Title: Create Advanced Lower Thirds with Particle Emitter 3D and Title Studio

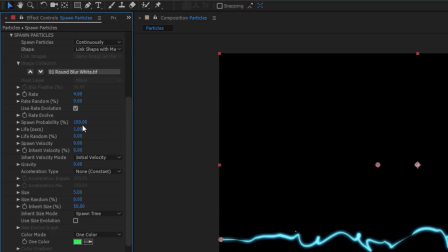I'll enable the Spawn Particles and select Continuously. What you'll see when this is enabled is that a few green particles float about the scene.
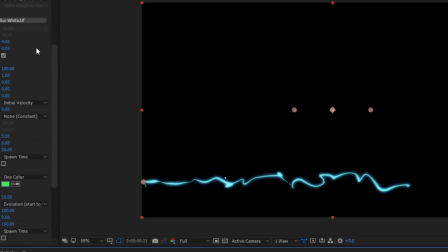We'll change the color later, but for now let's leave it green so that they stand out. I want to change my shape to image collection and increase the rate a little.
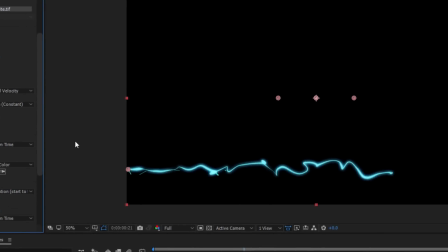As I do, I can see that I'm getting these little green spikes growing out of my energy stream, and if I play it back, they'd kind of look like a bunch of little tiny Jedi fighting.
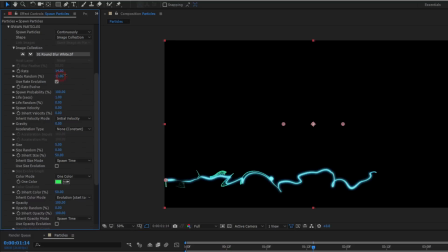If I crank the rate random setting, this will alter the rate at which the various particles generate, separating them and spreading them out.
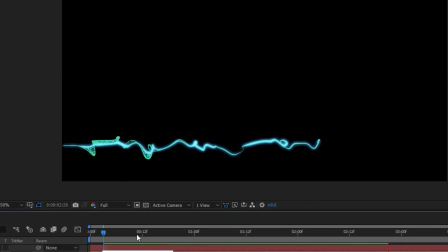But since the main rate parameter remains constant, they're going to stick to the original energy stream, inheriting its motion and giving me this really cool plasma effect.
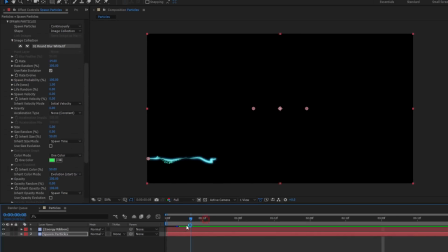Now I'm going to leave that at 100 since I like the way it looks, but feel free to experiment. As with the main emitter settings, I can adjust the life to increase the amount of time in which they are on screen. Spawn velocity is another cool parameter that will increase the distance between them and the emitter.
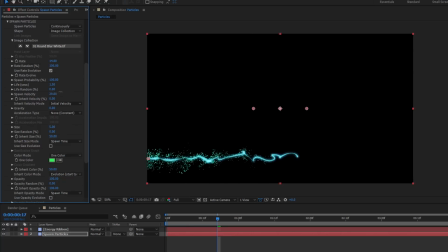By increasing this, I can spread them out further to create a nice field of particles that follow the motion of the original ribbon. The life random parameter will create some randomness in the lifespan of the particles, and this will cause some of the particles to die out sooner than others, giving it a more realistic and organic look.
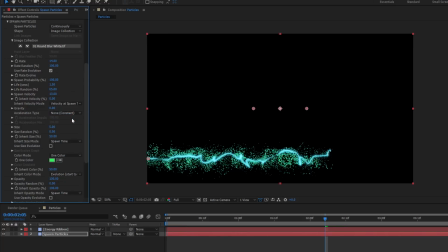By switching the inherit velocity mode to velocity at spawn time, our new particles will inherit their initial velocity from the original energy stream. This way, they don't move at all the same rate. I can also change the acceleration type to explosive so the particles burst out of the stream as opposed to simply flowing out in a steady stream.
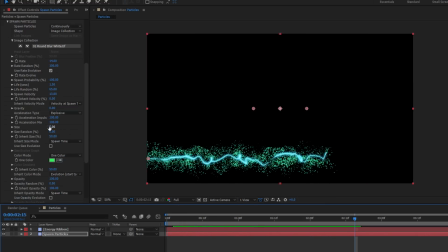Now, one other thing I can do is increase the size randomness all the way. Much like with the life random parameter, this will create the illusion of depth as some particles will be larger than others.
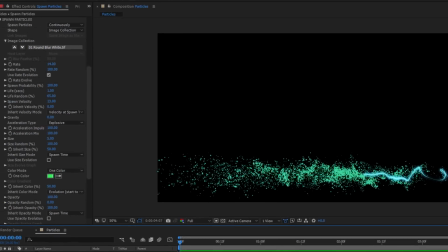Feel free to experiment with the various settings to match the look of your project. Lastly, let's select that color chip and change it to a light blue.
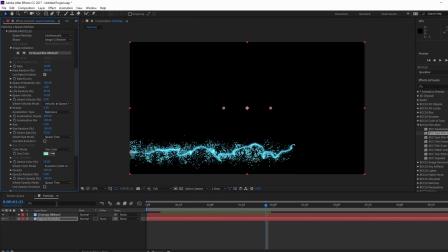With that done, things are looking pretty good. Now to finish off the energy ribbon, I'm going to create a new adjustment layer at the top of my stack and add fast film glow to it. By adding it here instead of on the spawn particles layer, it will composite with the entire effect instead of just the layer.
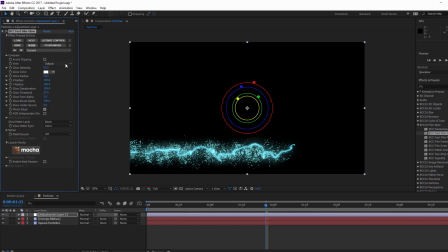This will help boost the intensity of the ribbon without washing it out in the glow from the particles. As before, I'll set my preset to default stronger and maybe tweak that intensity upwards a bit. Okay, here's where things get interesting. I'm going to select all three layers and go up to the layer menu and select Precompose.
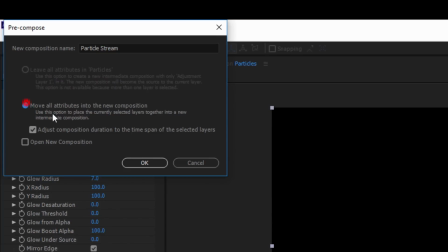Let's call it Particle Stream and move all attributes to a new composition. With that done, I'll drop some stock footage of a galaxy onto the bottom of my stack.
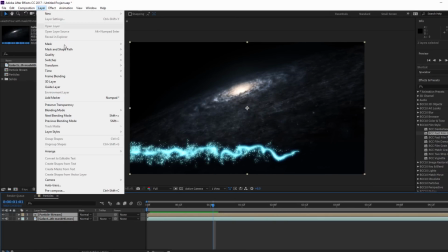Then I'll select both layers and once again precompose them, moving everything to a new comp, which we'll call Video Composite.
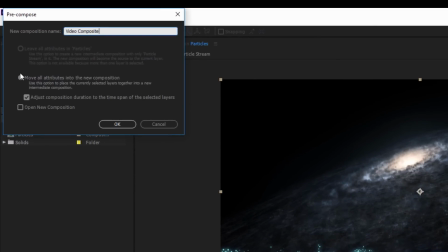This isn't strictly necessary, but I'll show you in a moment why this makes things a bit easier.
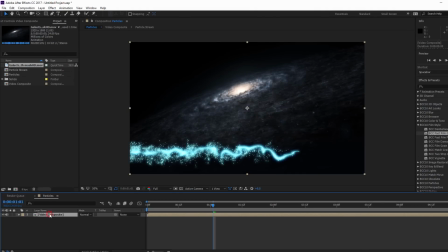For now, take the Video Composite layer and duplicate it. I'm going to rename it Title Studio.
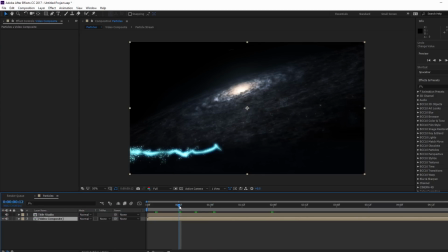Okay, before we jump into that layer, let's look at the original Video Composite layer. I want to go to the Lights unit in my Effects and Presets and select Lens Flare 3D.
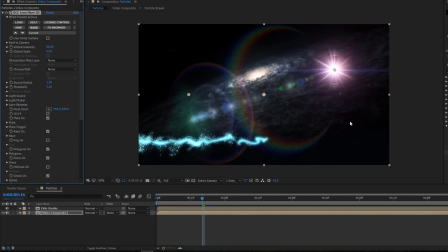Because we precomposed this layer earlier, I can open up my FX browser and select a preset, and the full composited video can be previewed.
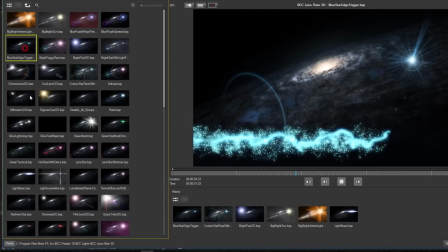Feel free to select any flare that you think works best, but to reproduce my project, I'm going to select Light Beam and hit Apply.
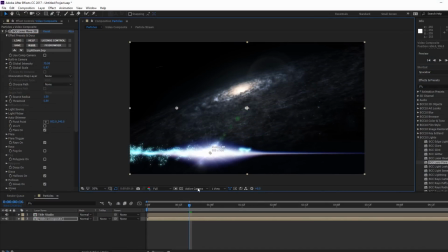Now with a little bit of adjusting, I'll position my flare right on top of my energy stream. It may help to move the CTI forward a bit so I can line it up exactly. Now what I want to do is have this flare do its thing as the particles stream out. To do this, I'm going to move my CTI to around 15 frames.
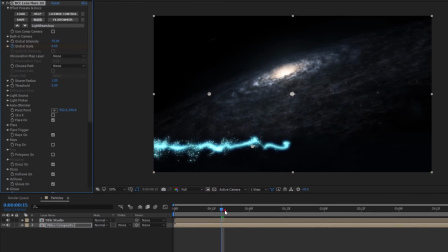Here, I'll set a keyframe for the global scale to 0. Then I'll move forward a bit to around the 2-second mark and set another keyframe with the global scale value of 1.
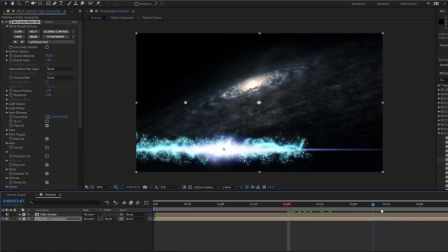I can then repeat the process at around the 4-second mark by adding a keyframe with the same
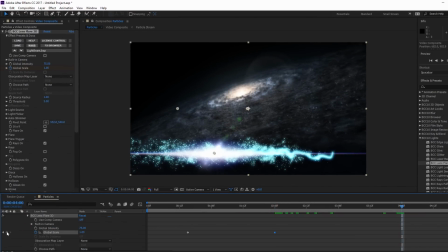value and then moving forward about 15 frames and setting a final keyframe for 0.
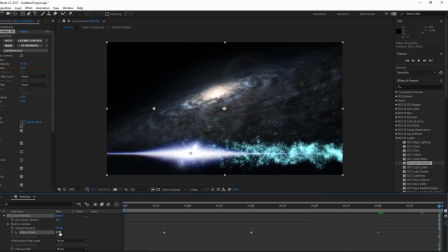If I need to tweak the in and out points,
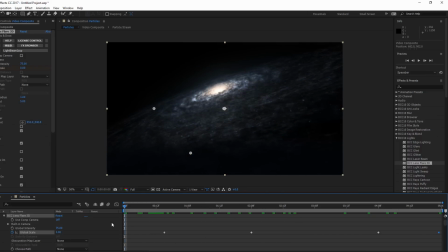I can just grab the keyframe and reposition them so that the flare ignites as the particles stream in and then fades as they stream out. Something else I can do is to animate the position of the flare so that it appears to be carried along by the particle stream.
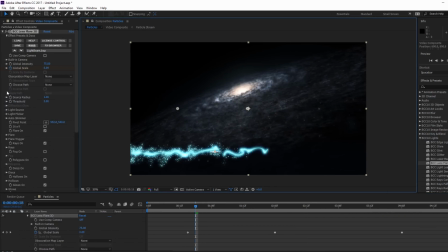To do that, I can go to my light parameter and select built in.